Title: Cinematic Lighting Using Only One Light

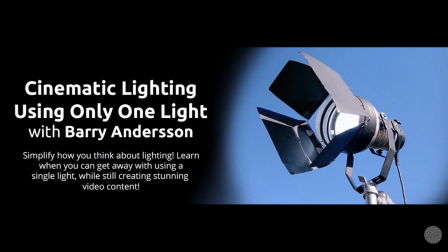0:11 Barry Anderson, and we're here for this webinar today talking about cinematic lighting with just one light.
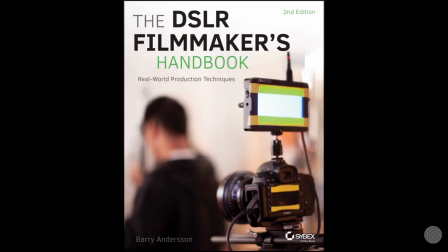0:16 I'm the author of the DSLR Filmmaker's Handbook. I also have done several other webinars here on Moviola.
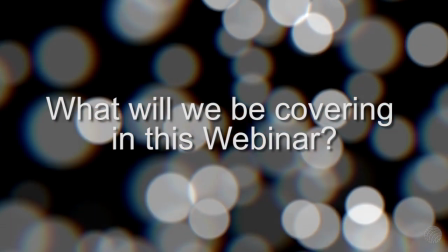0:22 Today I want to be talking you through what we're actually going to be covering in the webinar before we get started.
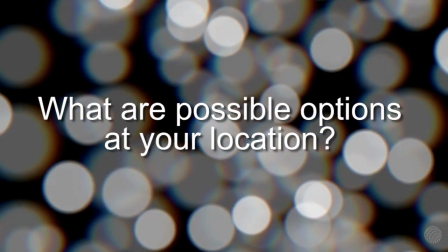0:27 So there's 8 things. Number 1, what are the possible options in your location to place your talent, or where could you shoot?
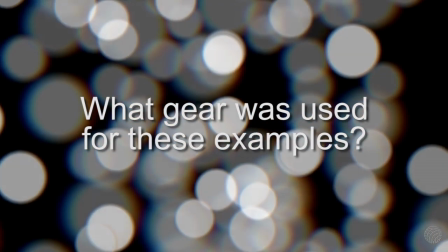0:33 Also, what gear was I use, or what gear did I use to shoot all these different examples?
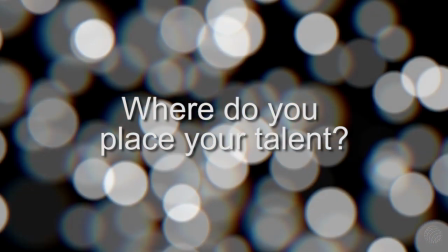0:39 Number 3, where are you actually going to place your talent in the room? Not only your talent, but also where you're going to be placing your light, because when you only have one, it's a very important decision.
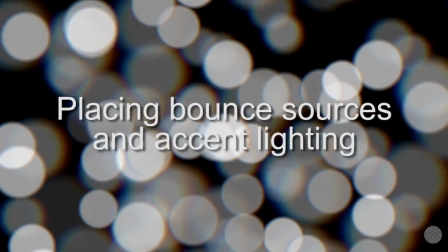0:48 Where can you place bounce sources, or maybe there's an accent lighting in the room you could use? What you're going to use for art direction to fill in the entire frame.
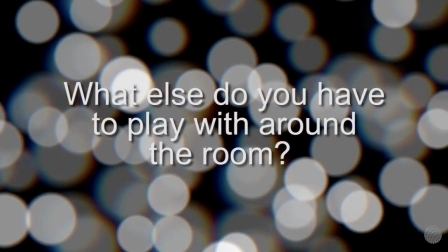0:55 Also, what else do you have to play around the room? There's some of the tips and tricks I'll show you there. And then lastly, we're going to actually take a look at what the image looks like when we're all said and done.
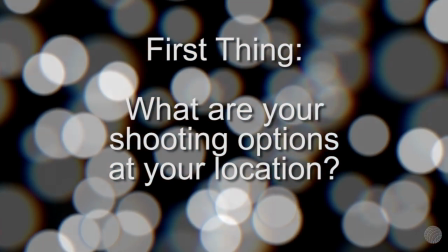1:04 So let's take a look at when you walk into a room. What's the first thing you want to do? You want to survey the entire room and take a look at what options do you have.
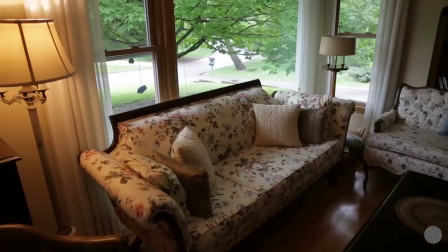1:12 You know, a lot of people walk in, pick a first thing. So let's take a look here. We got a couch.
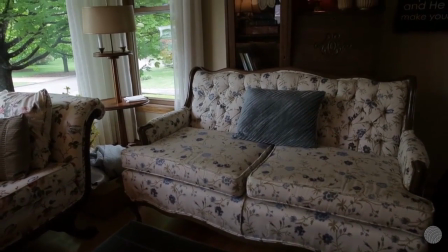1:16 We have I don't know if there'd be a love sofa. We have this other couch if we wanted to shoot the opposite direction and have a different background altogether.
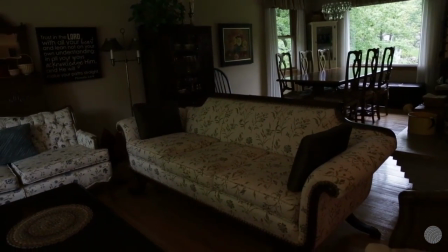1:24 That would be another option to play.
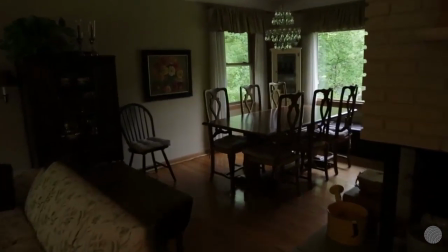1:25 We could actually go back over to the kitchen table, and you have this beautiful wood table, and you can actually play the window if you wanted to do that.
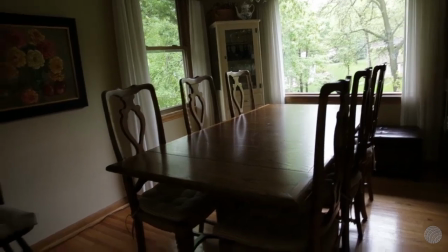1:34 Some of you might actually be shooting in locations where there isn't an exterior window,
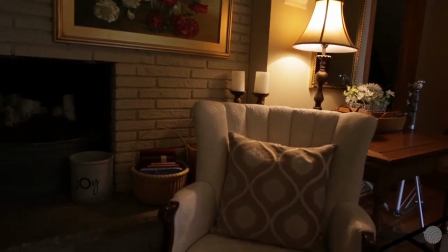1:38 and in which case you could find some set up like this, where there's a lamp and a chair, some decorations in the background would be kind of cool.
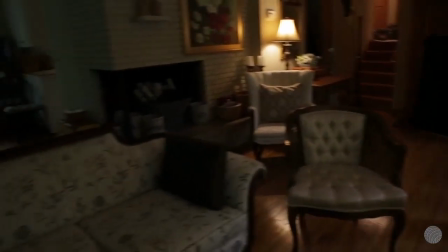1:44 A lot of us know that you want some depth, so a lot of times we'll actually take a chair and kind of place it in the middle of the room, and then kind of look and see if there's a way that you can make some of the background work.
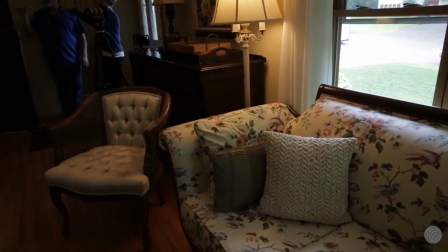1:53 So I think after kind of quickly surveying this room, I'm going to stick to 2 options. First option I'm going to focus on is over here at the sofa.
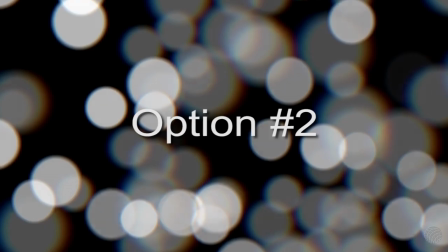2:02 We'll come back to that. Option 2, I'm going to play over here by the kitchen table.
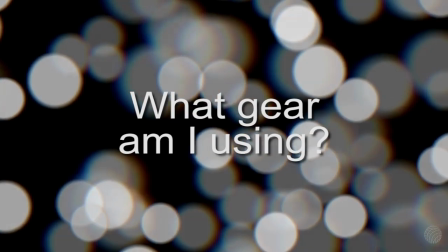2:06 So these are kind of the 2 areas. So let's start with what gear we'll be using. So I'm going to be shooting on the Canon 5D Mark III.
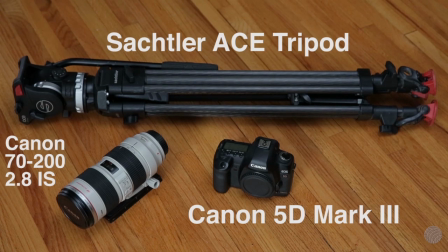2:13 I have a Canon 70-200mm zoom along with a Sachtler Ace tripod. It's a very simple setup, and for this, doesn't matter, whatever camera you have, it's going to be just fine.
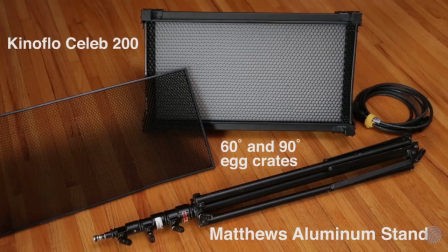2:24 For my one light, I chose the KinoFlow Celeb 200. Has both a 60 and 90 degree egg crate along with a lightweight stand and a power cable.
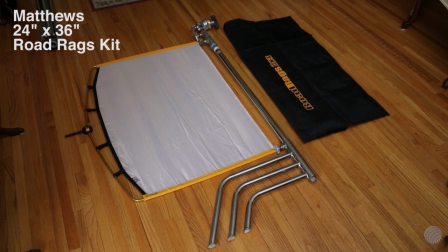2:33 Also using a Matthews Road Rags kit, which is pretty awesome if you're not aware of this.
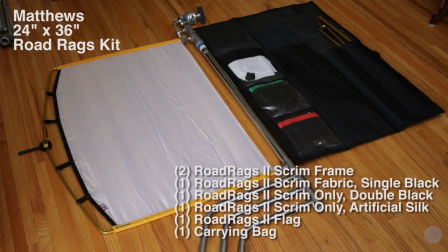2:38 What it has is actually, I'm using this as a silk, but it has 2 different silks, a couple black nets, and a black floppy with 2 frames and a C-stand here.
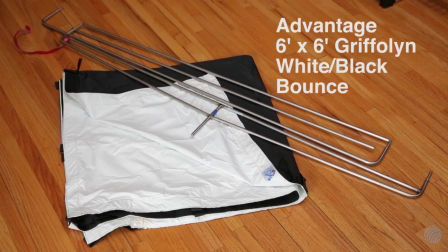2:49 Also using a 6x6 bounce that we can use to kind of reflect or kind of augment on a fill side if we want.
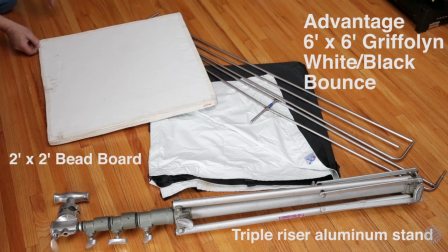2:57 Also brought in a 2x2 beadboard, and then I just have a triple riser stand that I bring with, because in some locations I have the height to use it.
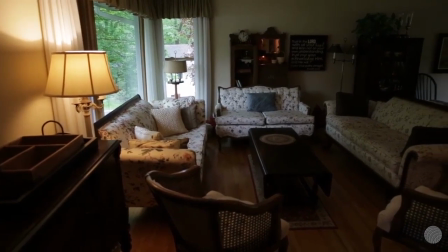3:06 So that rounds out the gear. So let's take a look back here at our room. So we kind of see what sort of space we have as well.
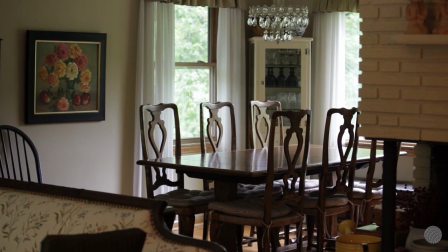3:14 So here's what the camera is going to look like when we kind of set it up, shooting the angle that I want for our option here.
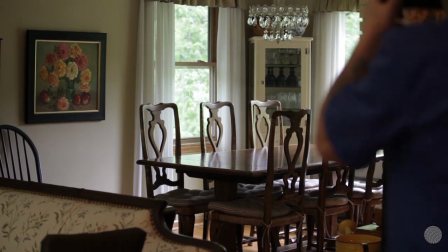3:20 So what we're going to be doing is taking a look at both through the camera,
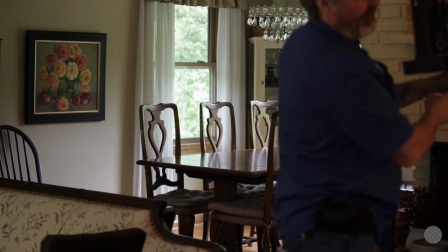3:24 what the lens actually sees, and then I have some behind the scenes footage of us kind of putting everything together here in the room. You can see Milo here is my gaffer.
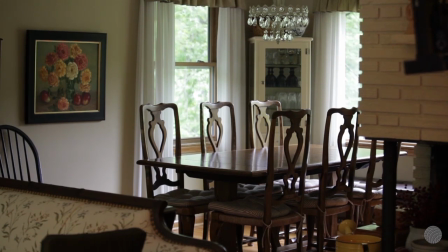3:32 I work with him all the time. He's a great guy. But take a look here. He's actually just kind of setting up some stuff.
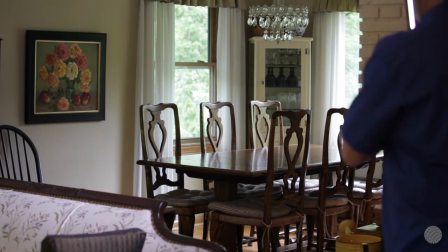3:37 So what we usually do when we walk into the room is we'll kind of place things in a general area that we want to play with,
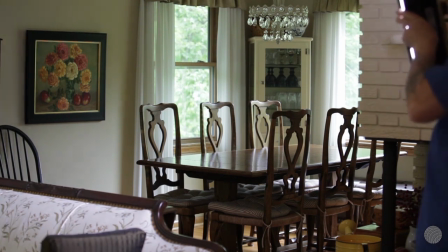3:43 and then we'll actually use either a stand-in or one of ourselves to actually kind of light ourselves,
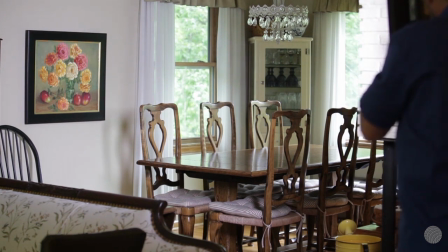3:48 kind of make sure we're good before we actually call in talent. So right now we're just kind of placing the light in a general kind of
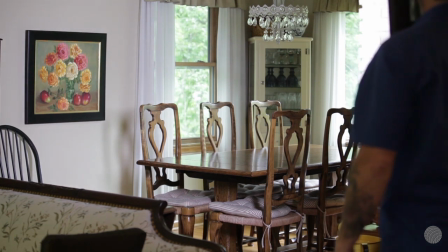3:54 kind of the angle that we want, the height that we want, and then you need to pick where you're going to place your talent.
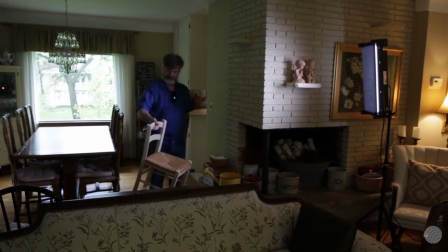4:00 So what we're actually doing is bringing a chair from a different part of the house.
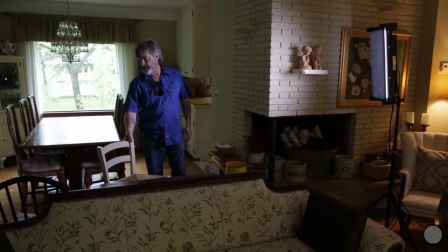4:04 It's a little bit taller chair than the ones that are at the dinner table, and if we moved one from the dinner table, kind of mess up our symmetry.
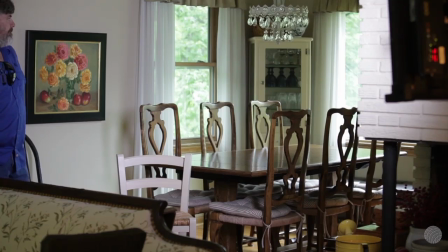4:10 So we're actually placing it kind of at a kitty corner angle there, so that we're playing the table as part of our actual frame.
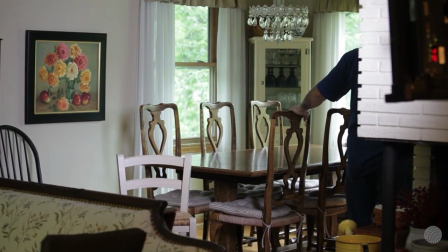4:17 And then we're going to go ahead and test the little ceiling light.
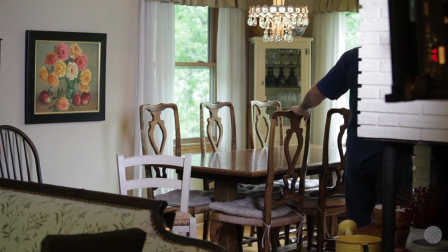4:21 So I know this is one light, but we're talking about using one light that you're bringing with. So you can decide if you're going to turn on the overheads or kill those.
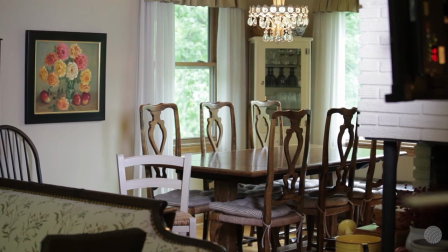4:29 So we're kind of seeing, we kind of are liking that we're seeing a little bit of the chandelier here.
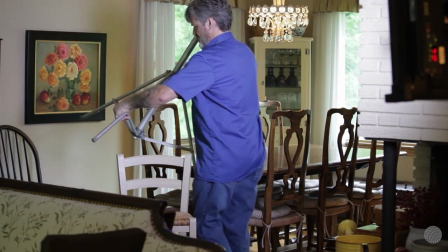4:35 Now I'm going to bring in our 6x6 bounce. We're going to drop that in the back just to see what we can pick
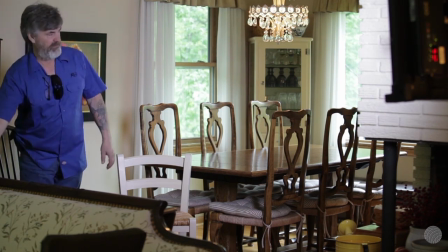4:41 up. Now what's really weird when you're using just one light is you're not exactly sure, in this particular room there's quite a bit of ambient light coming in through the windows.
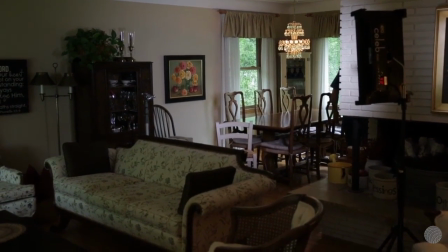4:50 And our KinoFlow Celeb is a very soft, not a super high output light.
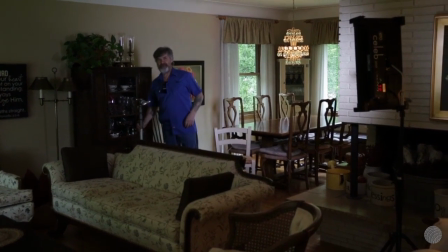4:56 So, as you're shaping with different bounces and stuff, you might be looking to either catch some off the light, or you might trying to be catching some through the window.
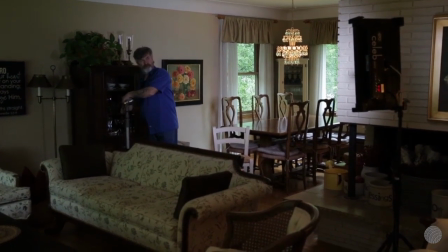5:03 It was a fairly overcast day when we shot, so we didn't get any harsh sunlight that we could kind of shape.
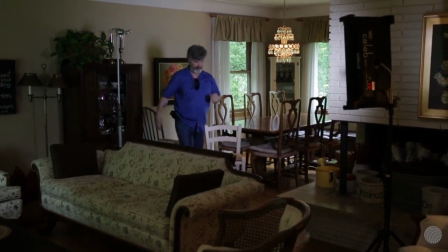5:08 So we're just kind of playing around here, seeing what does and what doesn't work. And one of the key things is, especially if you're a one-man band, is there's a lot of this time getting it monkeying
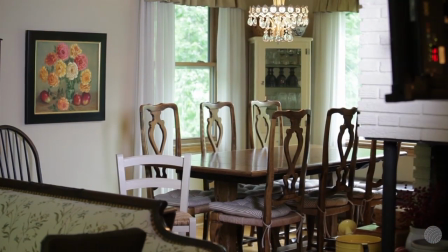5:18 it set up before they come in.
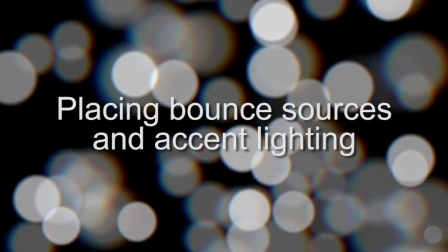5:20 So as we're placing the bounce source here and taking a look, what I want you to think about is, imagine Milo's you and you're kind of going through all this.
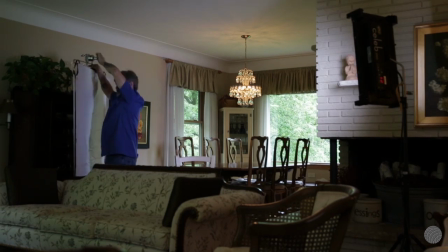5:28 If you can get to your location a little bit early and do a lot of this prep work before your talent comes, especially if you're working with non-talent talent, someone who's not used to being on camera,
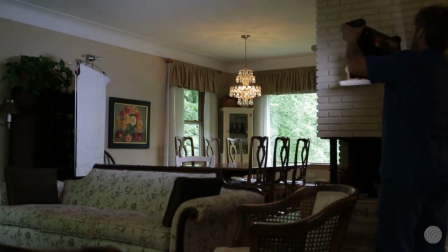5:36 all this little prep work you can do ahead of time is great. So we have our talent to the chair that we're going to be sitting
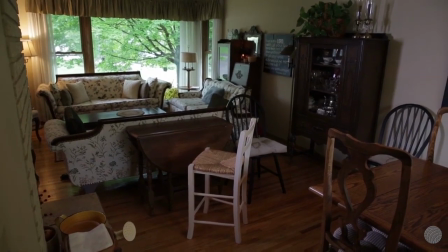5:42 in. We're lighting for it.
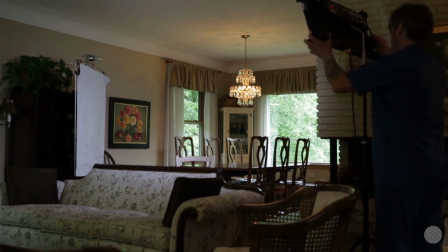5:43 We actually flopped the light from vertical to horizontal to kind of spread kind of the direction of the light, and we're actually trying to catch more of that bounce in the background.
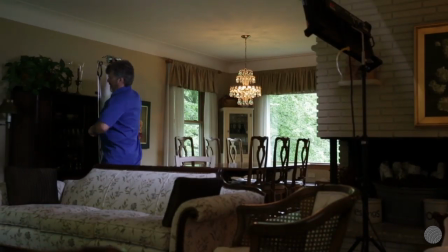5:52 And as you can see, it's not a lot coming off it, so we're going to try to work it as close as we can to the frame,
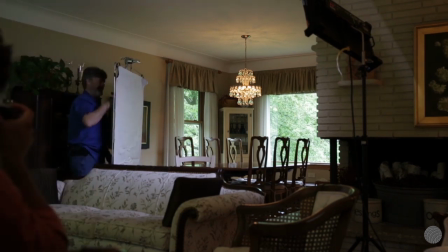5:59 our actual camera frame that we're using,
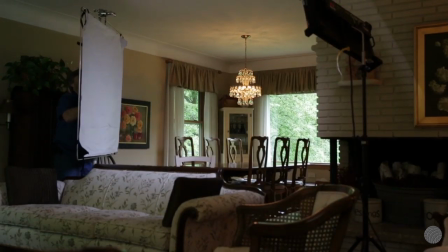6:01 and get it in there to get as much light as we can bouncing back at our subject to give a little bit of kind of a back edge. So what I want to show you here is actually,
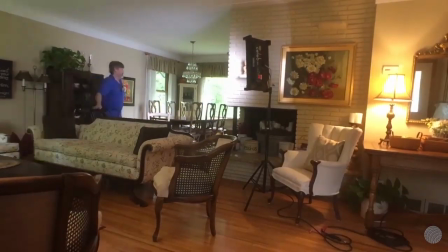6:09 here's a time lapse of everything that we did. So we're going to be jumping back and forth, like I said, between the actual frame that you're looking at and what we're doing.
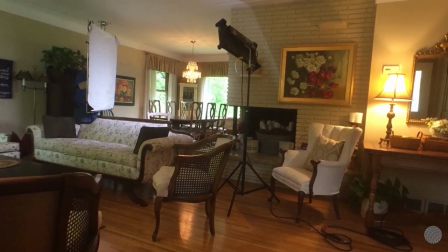6:16 Because what I'm trying to really show you guys in these webinars is the practical side, some real tips that are going on that you can use moving forward.
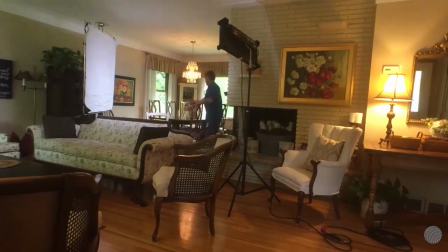6:23 So a lot of times what you actually look at is we saw getting set to a frame, but now we're actually kind of filling out the frame.
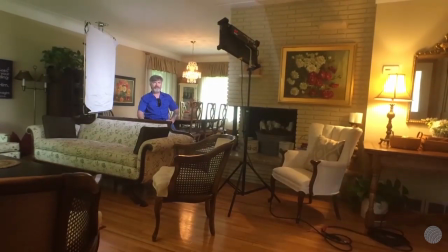6:29 This is a lot of stuff that people don't do, the art direction, trying to find a little bit different.
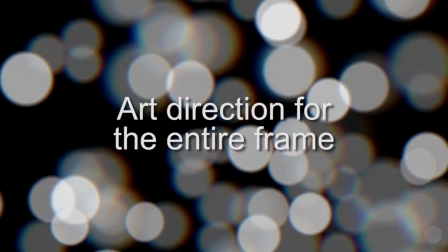6:34 So let's take a look at what we did here. So we walked around the house. You have these little apples, and you have flowers.
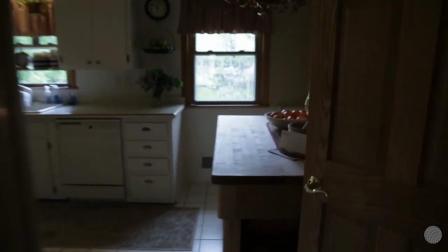6:39 You have white flowers there. You got oranges. We have some lilacs that are purple.
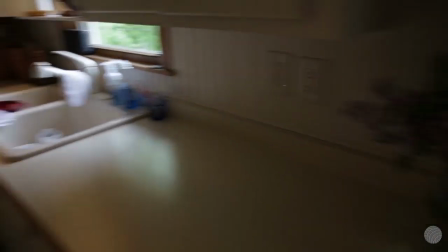6:45 Another flower bunch here. If you come over here on top of the bin, we have different sorts of pottery and baskets.
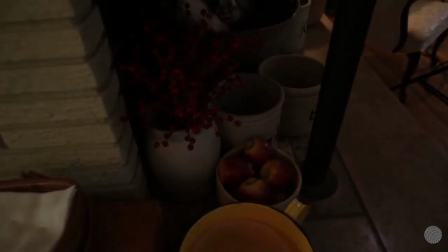6:52 And over by the fireplace here, we have more apples and kind of this red. I don't know what you'd call this, but it's red and it's kind of cool.
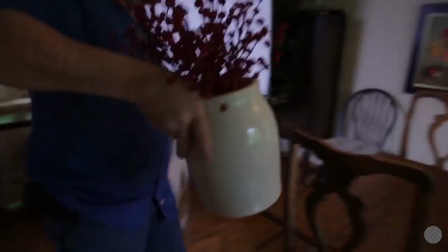7:01 So we decided we'd throw that on the table and kind of see how that looked in the frame. It kind of goes with the color palette that we have going on.
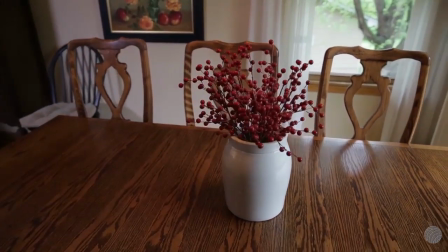7:07 But again, this is just a little bit extra. So you might say, well, what does it have to do with lighting? Remember that the lighting encompasses everything, not just your talent.
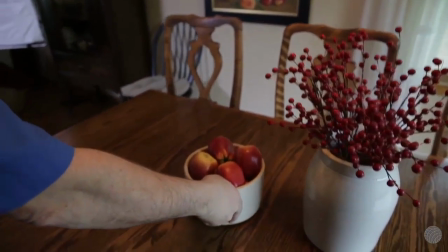7:14 So when you can kind of have the light kind of shape off other things, you see these pottery, it's great.
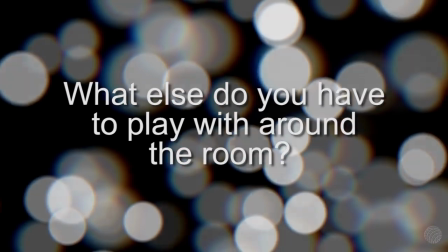7:20 So now that we have some art direction done, what we actually noticed is there's basically built-in shears on the windows.
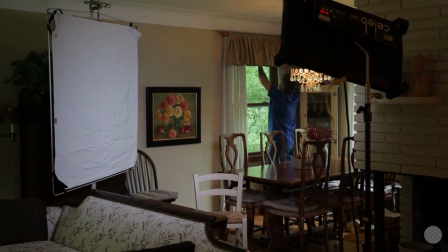7:26 So what we wanted to play with is what happens when you open and shut those shears.
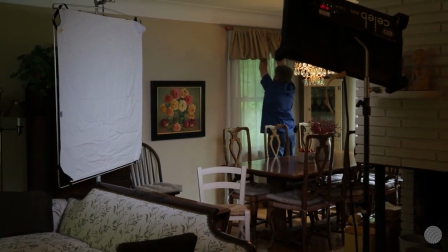7:30 How does that affect the light, both the overall kind of ambient light, plus what does it do when seeing the shear in the frame versus not.
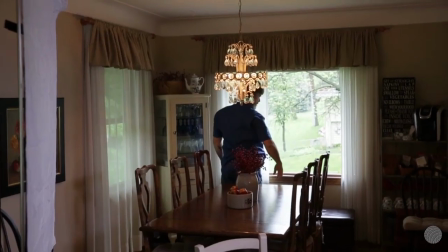7:38 And we had basically two different angles. We had kind of the one that was in the frame behind where the talent was going to be.
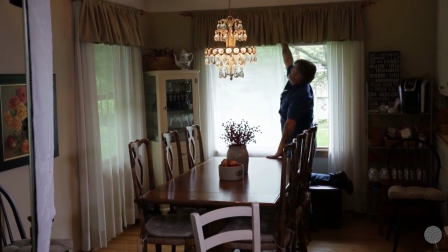7:43 Then we had this one that was hidden off screen by the wall, and you could either decide to put up the shears, leave a half shear, or leave none of the shears open.
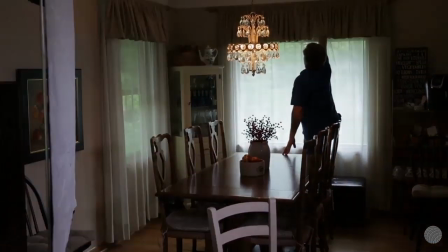7:51 So it's kind of giving us a little bit more control than you would otherwise have if they didn't have these.
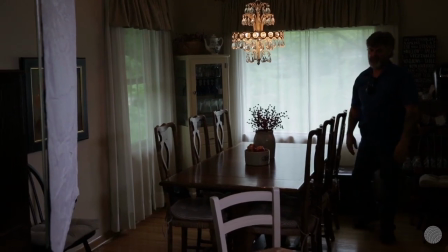7:57 So this was just paying attention to what was available to us in the room and then seeing how it goes. So again, this is what we're doing.
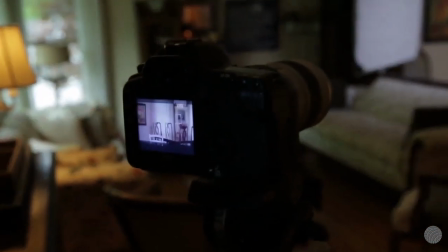8:03 We're trying to get in the ballpark. It's not perfect. So another thing that I do as a tip, whether I'm working with one other person or two, we'll actually set someone there and take a picture.
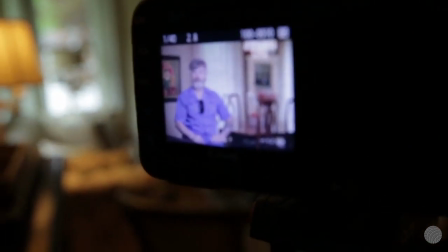8:11 And so we can come back and take a look. So I actually have a little remote when I'm doing it with myself.
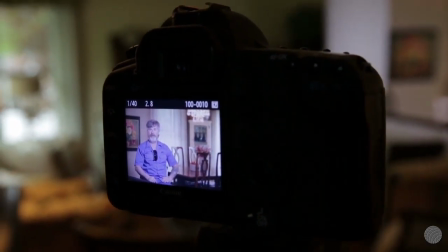8:16 So I can come back and kind of see where the light is and adjust it before my talent gets in. So once we kind of get it in the general ballpark, then this is kind of our general setup.
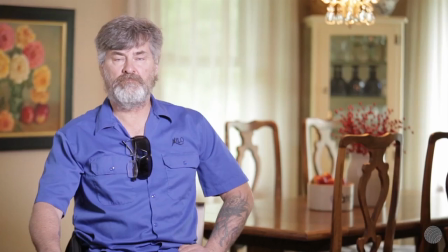8:25 So this is one light, we've got a reflection. This is what it looks like before we dial anything in. It's a little bit overblown.